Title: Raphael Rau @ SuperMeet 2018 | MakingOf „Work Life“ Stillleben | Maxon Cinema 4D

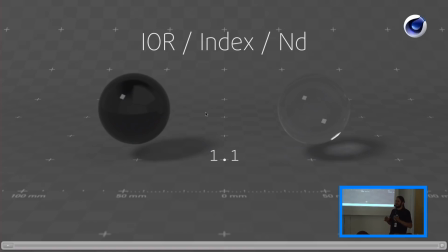[42:36]
You can like if you have a lake and do skipping stones on it, if you have, like, that doesn't exist, but if you have very soft water, the stone is actually going to get, it's easier to not skip but go inside the water.
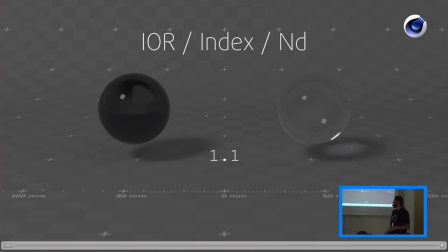[42:53]
And if you have ice, very hard water, then the stone is going to skip very likely. And that's basically the same for the light rays. If they hit an object and the object is very dense, they are not likely to enter it, or not as likely as to enter it as with like not as dense materials.
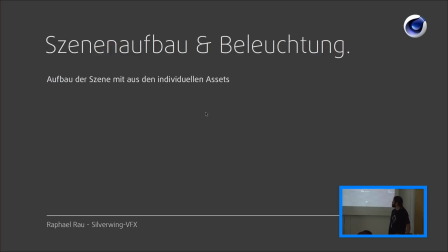[43:13]
Right, normally the presentation flips out after I do a video, so we have to go out here.
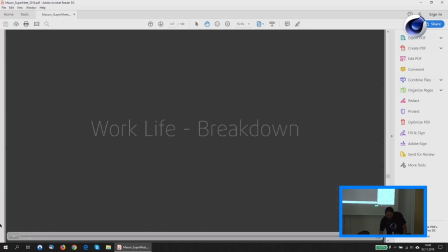[43:19]
It's like very strange. So let's go back one.
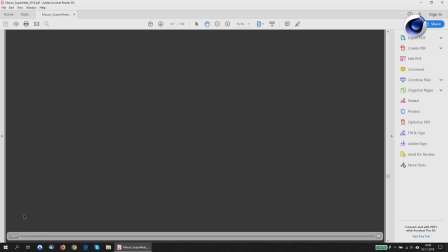[43:25]
Well, basically what follows now is just a breakdown of the objects that I placed in the scene. I did a render 1 or 2 times a day, and I just made a video out of it so you can see the different objects, how they are placed, and my struggle with them. So yeah, let's go full screen here.
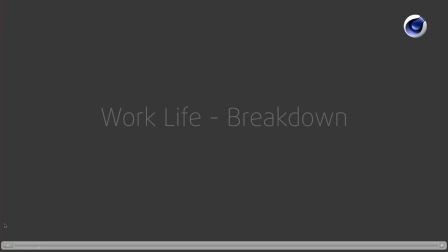[43:49]
And there's no music, unfortunately, but you can talk over it a little bit.
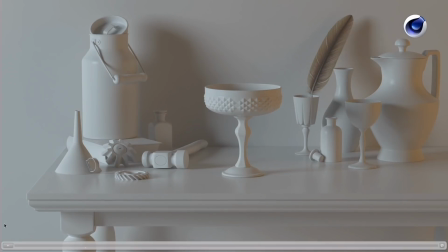[43:54]
So I started when I still have no textures on there, so you can see the textures coming on there and everything.
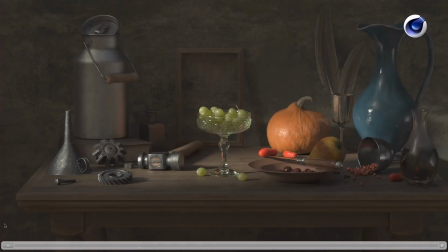[44:02]
There's objects in there that never appear later, so I tried to get stuff going.
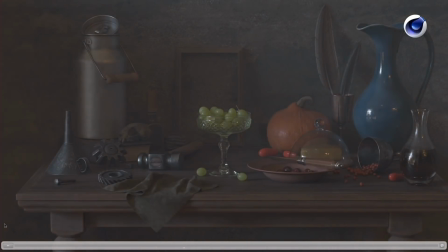[44:09]
So you have now the 3 different lights that are in the scene that we will talk about next to that.
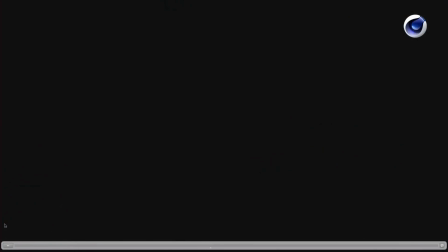[44:15]
So we have 3 different lights.
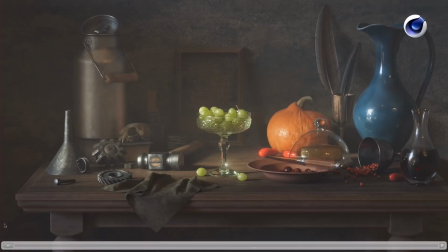[44:19]
And obviously the whole scene is enveloped in a volume to get the painterly look going.
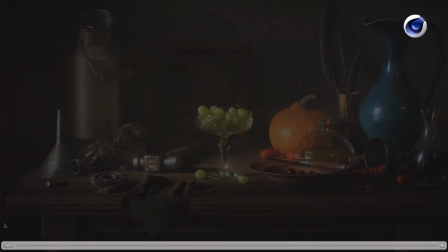[44:26]
And after some compositing, that's the final result.
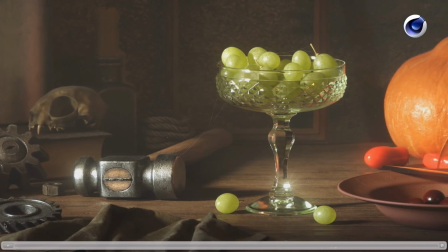[44:32]
And it's stuttering a little bit, but you can see the detail that you did see before.
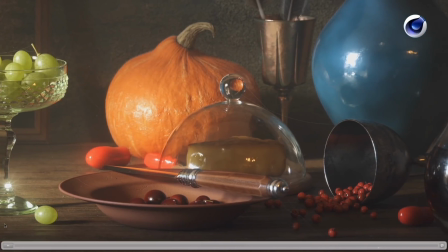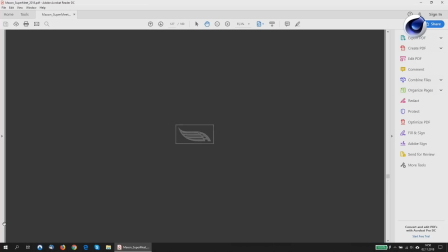[44:44]
Right, okay, now we have to get out of the presentation and go do that.
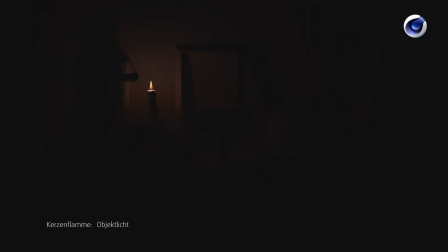[44:51]
So basically the light sources I used was once the candlelight, then we have an environment, an HDRI.
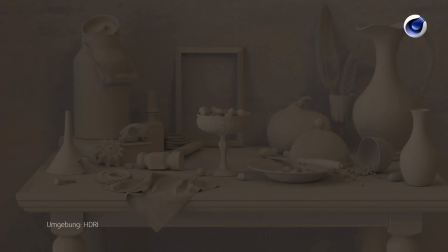[44:58]
So I used, I used a modern interior for the HDRI. It's again one of Maxim Ross's HDRIs because I really like them. And since you don't see a very distinct reflection on any of those objects,
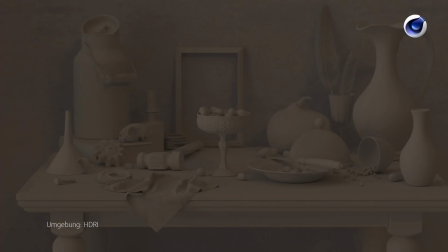[45:16]
I could get away with using just a modern interior.
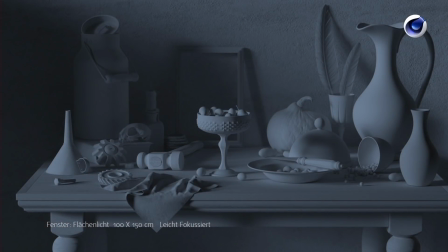[45:21]
I just like the lighting situation of that HDRI, giving me a warm light, and it has some
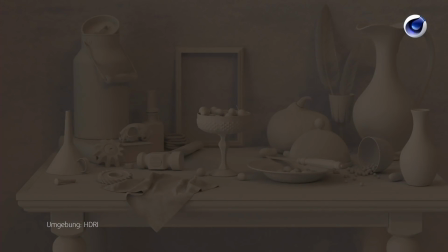[45:27]
accents in there that are looking like candles or something like that. So that was what I was looking for.
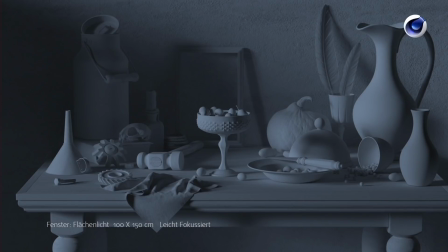[45:34]
Then we have a window light. That's an area light that's 100 by 150 centimeters. And with it's slightly focused, I use an EES light to focus the an EES image to focus the lights.
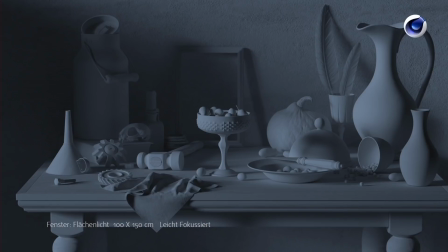[45:51]
And you can actually dial in some different gamma values to get it more focused or less focused. So that's my workaround for not having spotlights in Octane. Then we have a simulated sunlight.
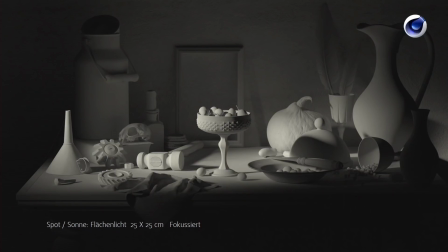[46:06]
It's an even more focused, smaller spotlight with an IES light in there. And when I did the presentation, I looked at that and thought, that already looks nice. I don't even need the other light sources. I don't know why I did them. But anyway, I did them, so I show that.
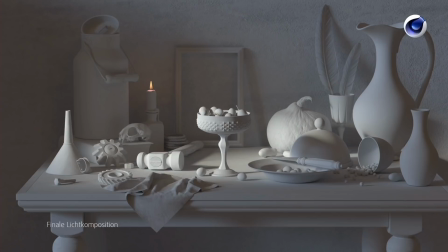[46:24]
And that's all light sources combined. So that's the clay rendering for the final lighting.
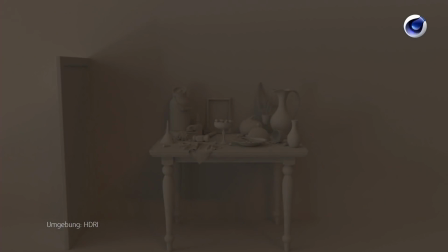[46:31]
And you might have noticed that there are some strange shadows in there.